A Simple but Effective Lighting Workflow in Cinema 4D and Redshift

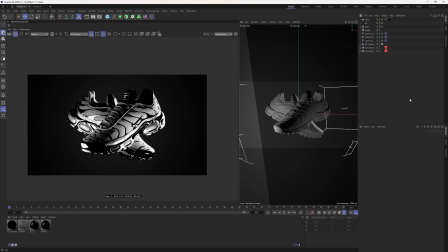So it's nearly impossible to have a noisy render with one light in the scene, because noise typically comes from different lights interfering with each other and they don't really know what's going on. So of course materials play into it, and different materials can cause more noise and whatnot,
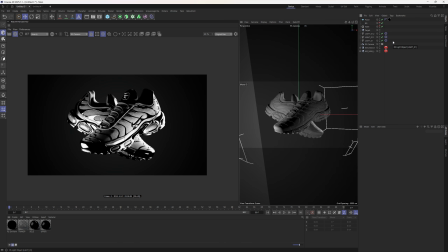but in most cases, when I see a noisy render with people, they have about triple the amount of lights as this, and they have tons of little lights everywhere, and they're trying to dial in the reflections. If you just forfeit all of that to the HDRI, and then just concentrate intentionally in a couple of lights and kind of understanding what they do and what their place is,
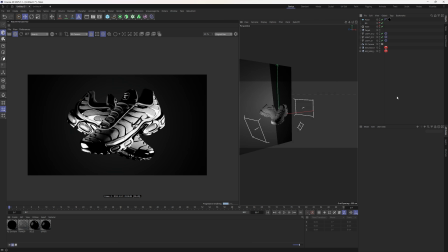we can get a good render really, really quickly. Kind of want to push that light a bit farther away. And in this render, for example, I don't know how much I like how dark this is at the front here. It sort of fades to black a bit too much and whatnot. I would sit here playing with this for a long, long time. And if I just sort of give you the system and give you the code, then we can move on. I'm going to show you one more scene quickly.
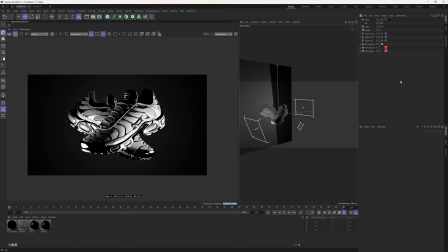And we're going to put these shoes in a cloner, and then we'll move on from there.
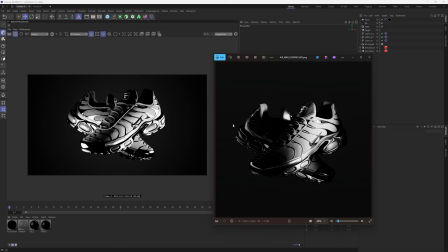And you can see here as well, if you compare this to my original renders, that of course I'd spent a lot more time, more than 20 minutes making. I had a couple of renders here, one which is kind of a more dialed in spread and fall off of the light that's highlighting this part of the shoe.
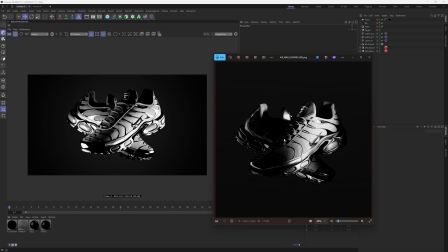That's not a gobo or anything, that's just the spread, really dialing in this part of the shoe. And then I've got this other one that's more similar to what we've got now. A little bit more commonality in the reflections though, and a little bit more balanced. Again, that just comes from just spending a bit more time in the render.
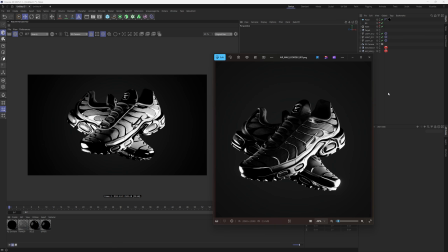But what's important here about from building this system of the light is if I was to show you this render at 1 o'clock in the afternoon,
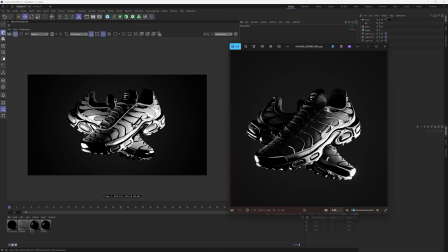and then this render at 7 o'clock at night the same day, you would probably say, yeah, that's the same image you showed me earlier. And that's, again, my main point about forfeiting some control and just letting it all kind of flow in. This is my lighting workflow. This is what I've built up, and I really try to think about,
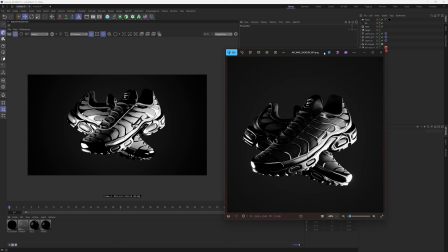how I'm doing these things, especially as I'm making tutorials and teaching other people how to make these renders.
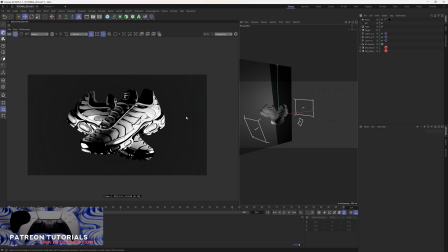I was going to move straight on to lighting a scene with a cloner, but what I actually want to do is just actually quickly take you to the final touches of this render. I wasn't going to do that, but now I am going to do it, because just after kind of comparing those two images there,
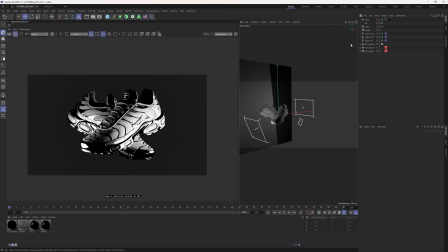I thought, you know what, we're a couple of movements away from having the render look that good, although I don't want to go too deep worrying about reflections and pinpointing things, because that's not what I'm trying to teach here. I'm more just trying to teach the workflow, but I do just want to take this to a little bit more of a final spot.
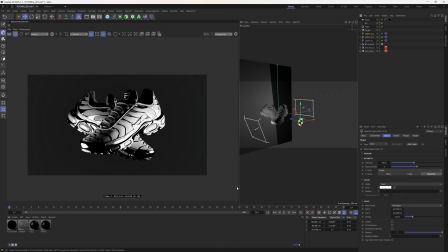So realistically, what I would do to get that, just kind of looking at the old images, is I would maybe push this a little bit further back here. And it's been a couple of seconds since I made any changes, so we just need to wait on that.
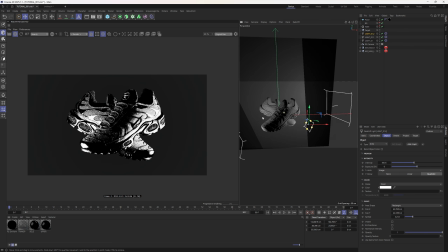Just push this light a little bit more underneath the shoe, just so you can see this here at the angle, or just a little bit further behind the shoe. And I would actually bring the spread kind of back up, because when that spreads down, it's going to hit much more of a targeted area.
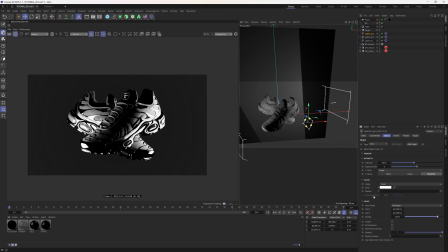I just want that spread a little bit further up. It's good for some uses, but not all the time. So we're going to kind of bring that around there. And then with this light, I'm going to drop the power as well.
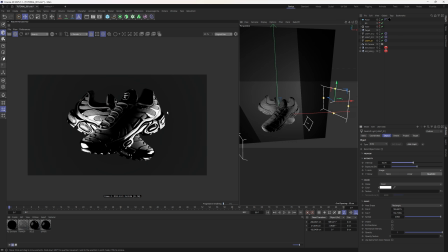And this is important really just for my render with what I'm doing with these shoes, just to kind of get some of the texture patterns and get it similar to what we were working with before. I'm going to keep lowering that, keep lowering it. You can see here what that light's doing is we're actually getting a lot of reflections from the HDRI,
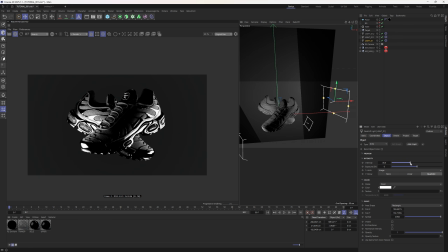but that's not really to worry about right now, because we're going to move the HDRI in a second. I'm going to say somewhere around 40. And then on this light, I may do the same thing. Just bring down the power a bit again. And I'm going to budge that slightly over.
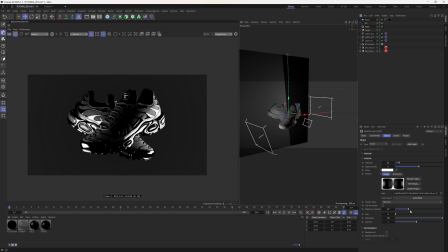And then in the HDRI, let's rotate that on the horizon over again. I want to get those highlights on the edges. So we're going to keep rotating that around until we see those highlights like we saw earlier.
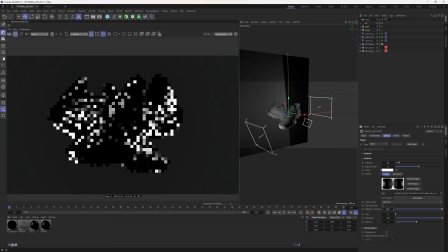So you may have to push this over and drag it in the box. I don't think I had to do that the first time actually.